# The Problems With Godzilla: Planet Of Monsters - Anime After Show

If you're one of the four people who subscribe to this channel,
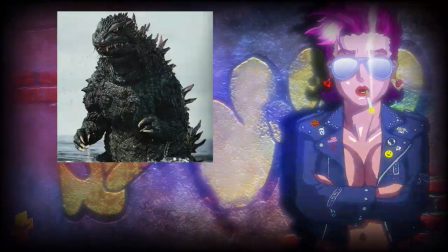0:27 you might remember me mentioning I'm a big fan of Godzilla, and when it comes to anime, I love fucking monsters.
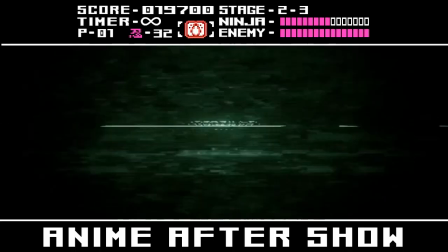0:33 So naturally, I was really excited to check out Godzilla Planet of Monsters.
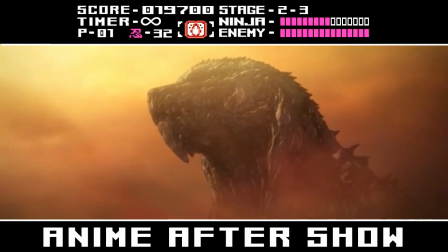0:37 Godzilla Planet of Monsters is, of course, the first animated version of Godzilla we've gotten in a while. There have been other animated versions of Godzilla before.
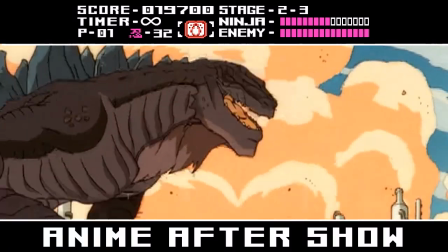0:46 There was the 1998 animated series, which wasn't that bad, especially when you consider it was based off of a fucking dumpster fire.
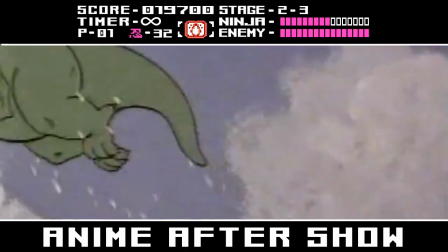0:52 There was also the 1978 Hanna-Barbera cartoon, which can be best described as... How should I put it? That's some bullshit. So needless to say, Godzilla's track record in animation is questionable at best. But that didn't ruin my excitement for Godzilla Planet of Monsters. You see, unlike the previous animated versions of Godzilla,
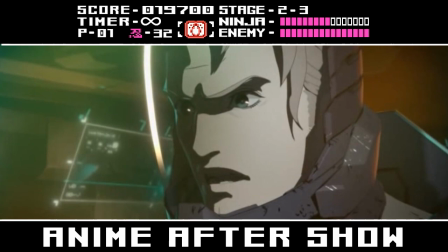1:11 Godzilla Planet of Monsters is the first Godzilla animated series to be produced and developed in Japan. Now, an anime version of Godzilla seems like a no-brainer. It should be the greatest thing ever.
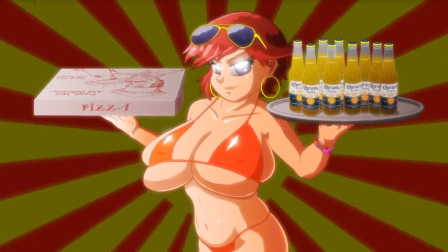1:22 It should be as great as a big-tittied anime girl who showers you with an endless supply of pizza and beer.
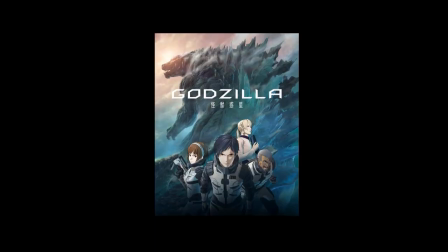1:28 Fucking awesome. Yeah, that's not the case. Godzilla Planet of Monsters kind of sucks.
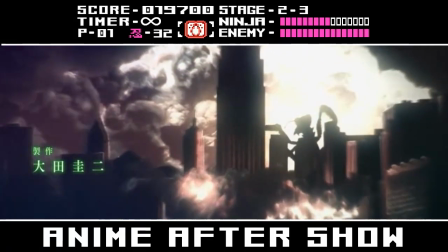1:34 The film kicks things off with the Earth being ravaged by monsters, all while being visited by two separate alien races.
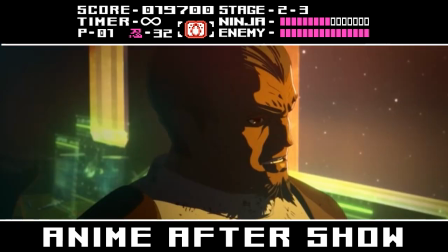1:41 The Exif, a group of religious missionaries, and the Bilu Saludo, who have a plan to kill Godzilla with Mechagodzilla.
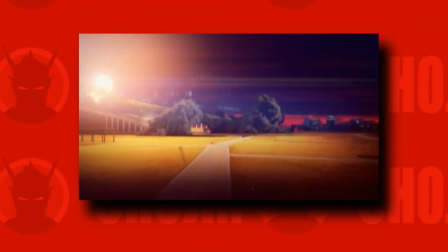1:47 Fuck yeah. But Mechagodzilla doesn't work, everything goes to shit, and the three races have to evacuate the Earth to look for a new inhabitable planet.
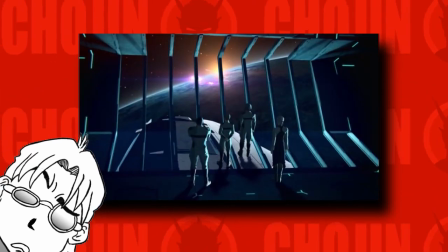1:55 Since they can't find a new inhabitable planet, everyone has to come back to the Earth, which has become the titular planet!
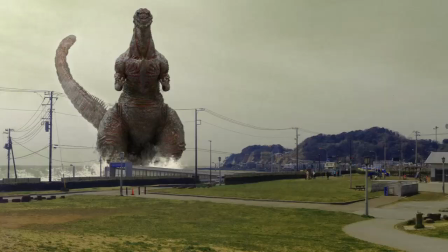2:02 Planet of Monsters feels like a mixture of Shin Godzilla, Godzilla 2014, and Attack on Titan.
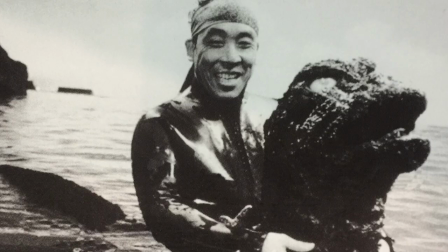2:07 The main character Hotaro, named after Godzilla suit actor Hotaro Nakajima, is sort of like Planet of Monsters' version of Eren Yeager.
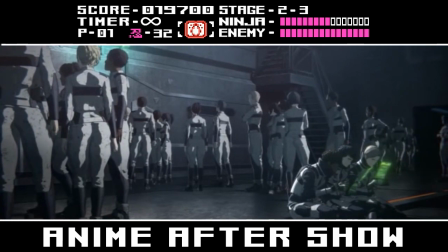2:14 Even the plot of Planet of Monsters, which has the remnants of humanity confined to a small colony while trying to take back their home, is very reminiscent of Attack on Titan. Now, I don't have a problem with movies ripping off ideas from other movies, like some people. Especially Godzilla movies.
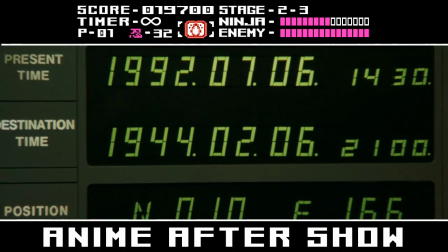2:29 Lord knows they've done it before. Godzilla films have ripped off Back to the Future, The Terminator, Indiana Jones, The Matrix. Who gives a shit if they rip off Attack on Titan? The problem is, Planet of Monsters doesn't know how to handle an Eren Yeager-type character.
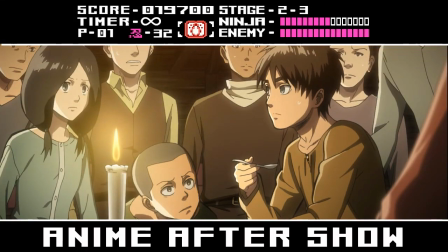2:42 Attack on Titan spends the first five episodes developing Eren's character and backstory.
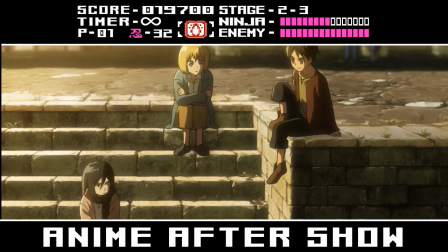2:47 Attack on Titan makes you sympathize with Eren by showing you his relationship with his friends, as well as showing you the toll the Titans have taken on the human race.
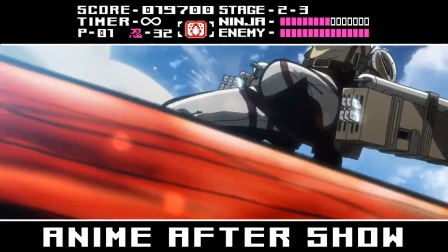2:56 So by the time Eren faces off with the colossal Titan for a second time, you are completely with him, and you understand why he's driven by rage.
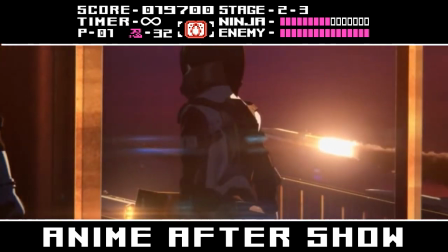3:04 Planet of Monsters takes Hotaro's backstory and condenses it to 5 minutes, then locks him in a cell, so you never get a chance to relate to his situation. The film doesn't spend any time developing his motivations, and he ends up coming off as a one-note character.
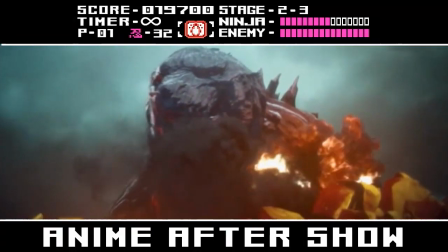3:17 When Hotaro finally faces off with Godzilla, it should feel like a big deal, but it just falls flat because the movie hasn't earned the moment.
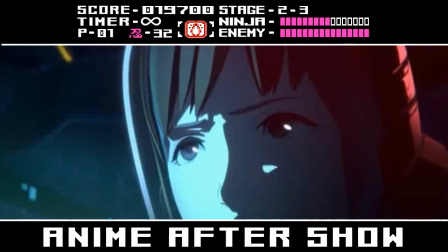3:24 Rather than feeling like a rival finally facing off with a bitter enemy, it just feels like angry guy fights monster.
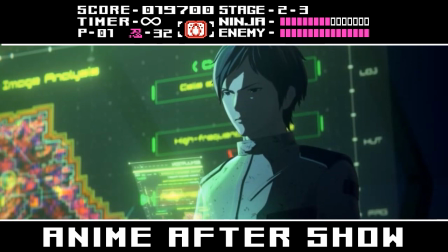3:31 And quite frankly, I can't tell if Hotaro is supposed to be a hero or villain. He's extremely unlikable and just comes off as needlessly surly.
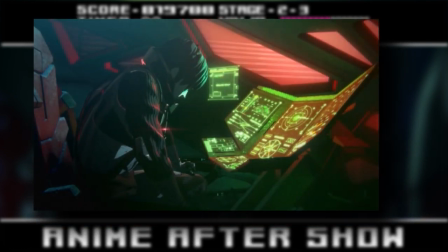3:38 It also doesn't help that the film starts off with Hotaro planting bombs on a landing ship and threatening
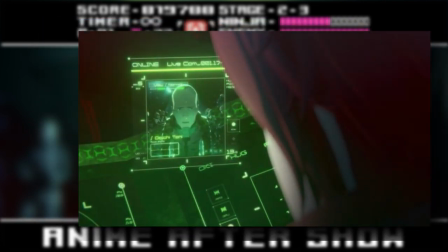3:43 to blow up the vessel that's filled with grandparents and children if the landing ship doesn't return to the home base. See, the reason Hotaro is holding the landing ship hostage is because he thinks the higher-ups aren't sending the landing ship down to save the people. Hotaro thinks the higher-ups are knowingly sending the landing ship down to an inhospitable planet in an effort to kill them.
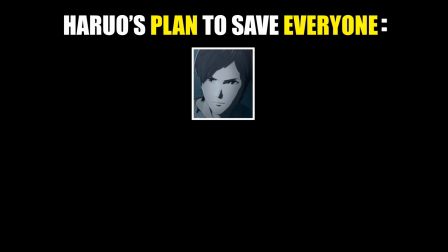4:03 So in other words, the hero's plan to save the grandparents and children from dying on an alien planet is to blow them up in space.
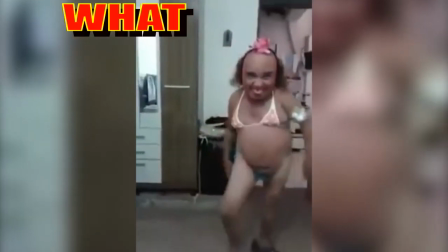4:13 What the fuck?